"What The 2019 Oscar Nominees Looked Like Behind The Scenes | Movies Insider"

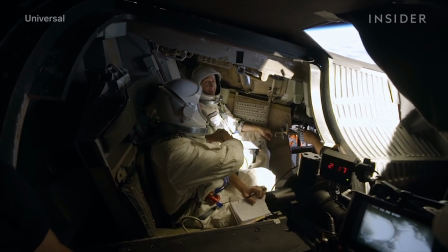The reception of First Man, which chronicles Neil Armstrong's trip to the moon, was mixed.
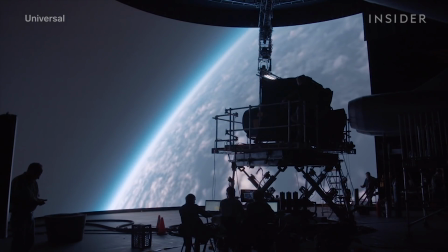But one thing nobody can deny is that it's visually stunning.
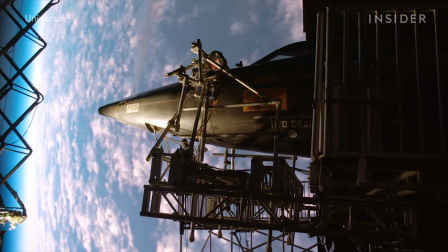Its set pieces are as historically accurate as possible.
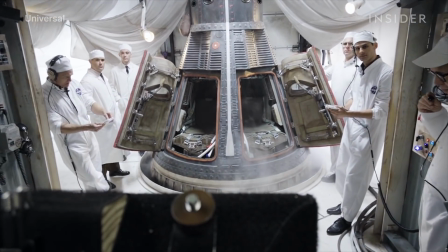Production designer Nathan Crowley told us that the lunar module and space capsule were built to scale.
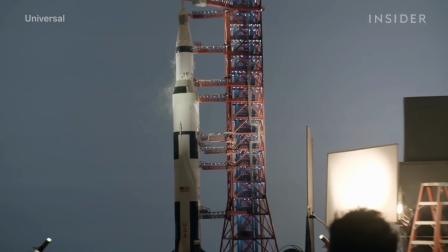Meanwhile, the Saturn V model seen in the movie was actually just 14 feet tall.
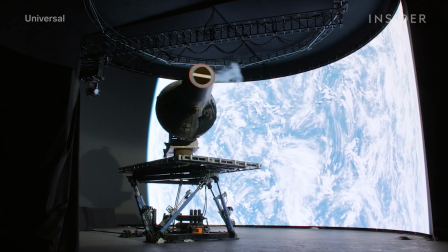That's about 1/25th the size of the actual rocket. Some of the models could even move.
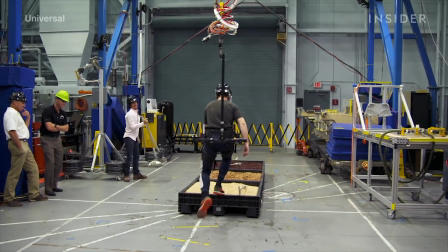In some scenes, to convincingly replicate zero gravity,
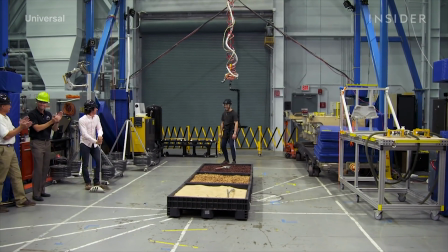they put the camera below the actors, a technique that has been used in many movies set in space.
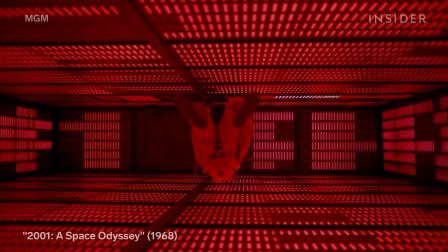The moon landing sequence, which was shot in IMAX,
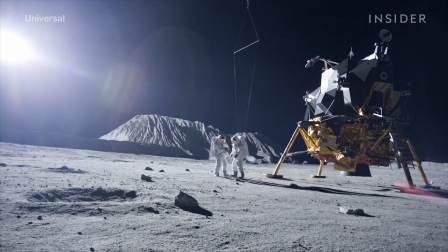will actually make you feel like you're walking on the moon. Some parts of this sequence were shot in a quarry.
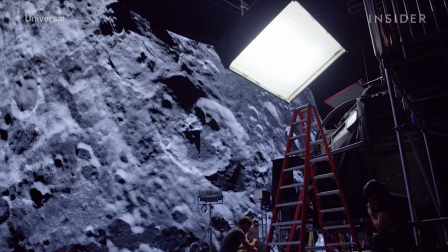Other parts were shot on a very convincing looking soundstage. The stunts were equally impressive.
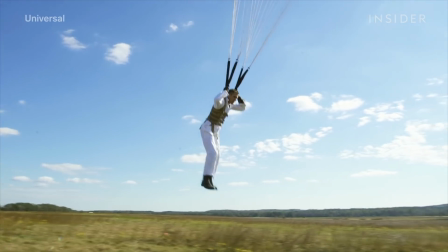Gosling allowed himself to be launched out of a capsule and then got dragged around in the movie's most daring stunt.
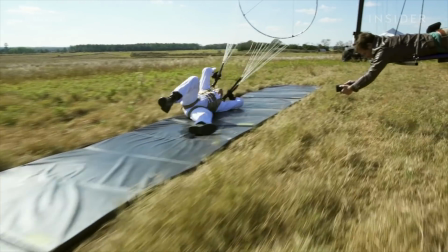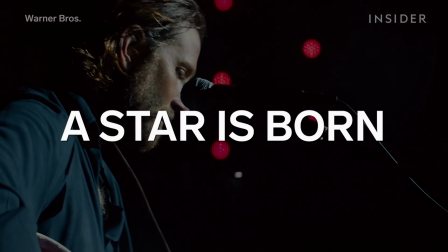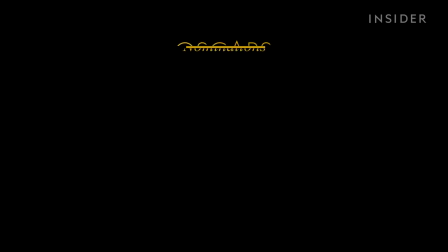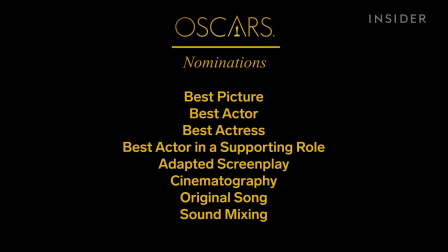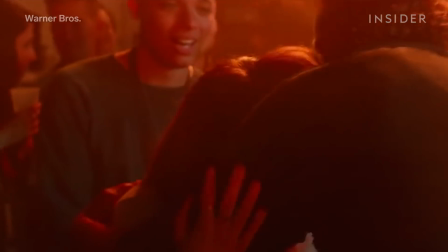What sets A Star Is Born apart is that all the concert scenes were filmed live, and Bradley Cooper and Lady Gaga are always performing together.
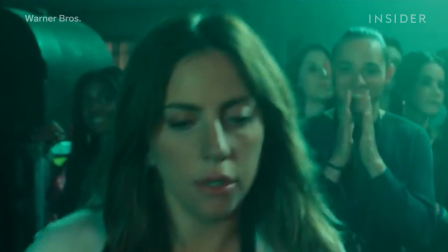Even for two people as talented as them, they still had to rehearse a lot.
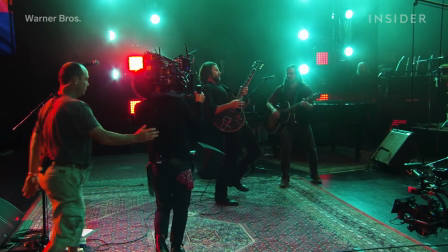A big part of the production was sound editing,
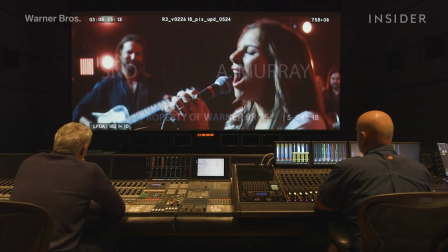which required layering multiple sounds in a single scene, including the vocals, all of which were sung live.
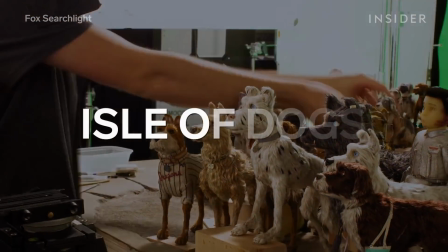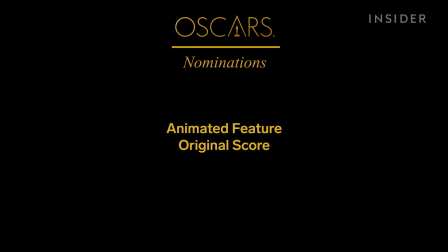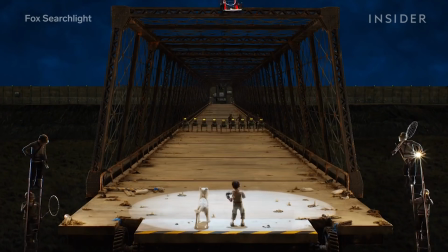Wes Anderson's second stop-motion animated feature was one of the best animated movies of 2018.
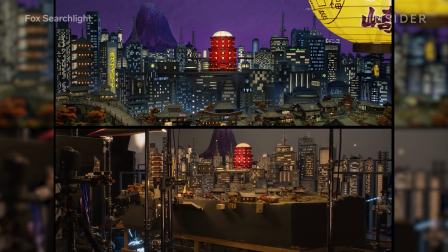It's staggering just to look at the numbers behind the movie.
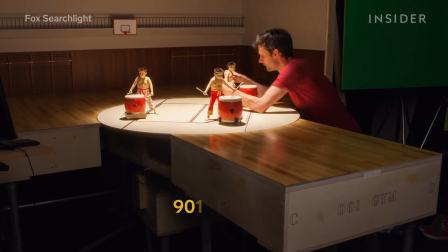Isle of Dogs animators were working with around 1,105 puppets on set.
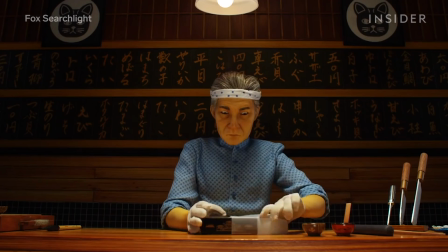A single sushi-making sequence from the movie took 6 to 8 months to bring to life.
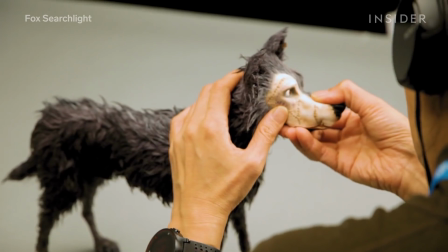Animators, meanwhile, had to use pins and wooden sticks to move the dog's eyeballs and lips around to make the characters move realistically.
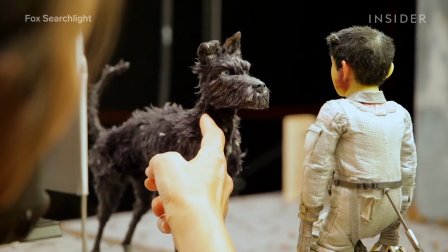The animators even painstakingly moved the fur around to give the impression that dog's fur was blowing in the wind.
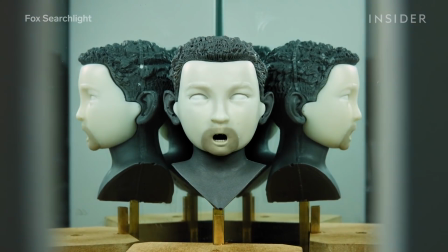Stop-motion animation requires faces to get changed out for each different mood and emotion.
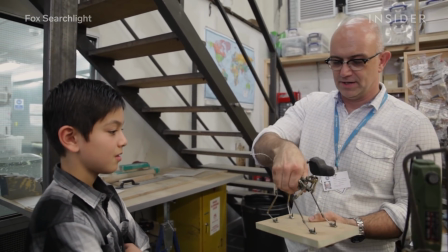Andy Gent, the head of the movie's puppet department, told us that the character's fur made this process much more difficult than usual.
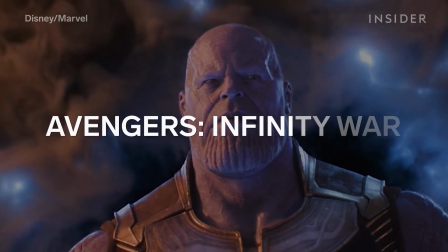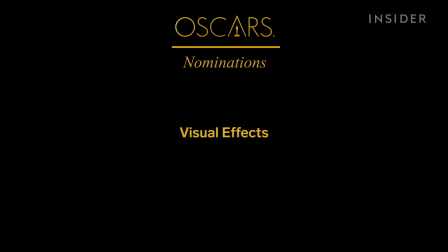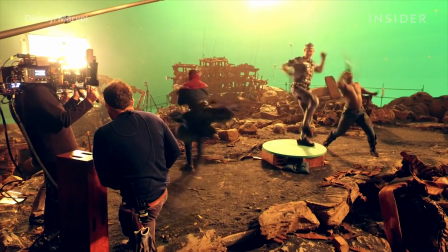Marvel's most ambitious movie yet didn't quite get the same awards love as Black Panther, but it still managed to make an appearance.
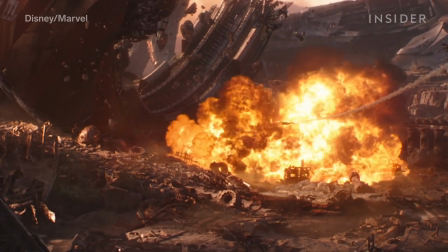The biggest standout technical aspect of the latest Avengers was Josh Brolin's towering performance as Thanos.
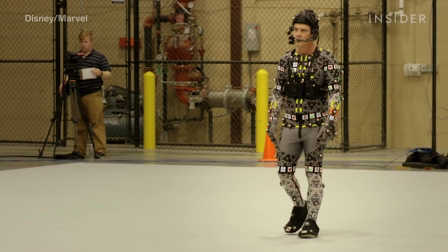The actor performed in a motion capture suit for a character who would then be created using CGI.
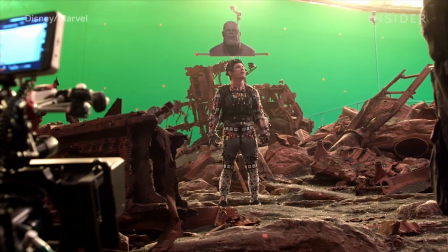Because Thanos is so tall, Brolin often acted with an object on top of his head.
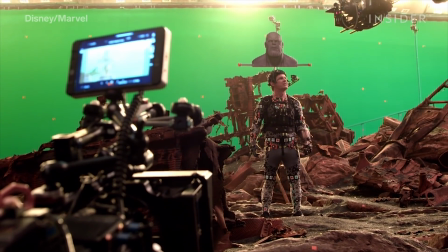That way, actors would know where exactly they should be looking.
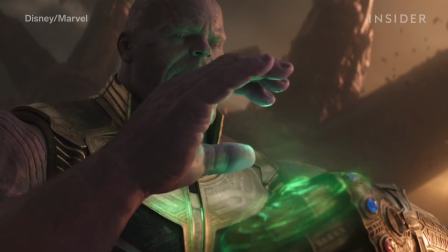Motion capture technology has gotten so good that Thanos felt real.
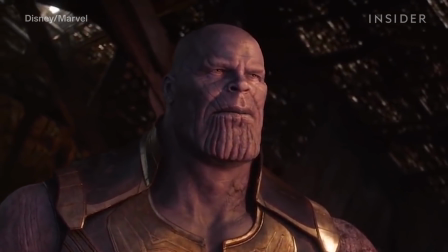Honestly, it's about time the Academy starts taking motion capture performances more seriously.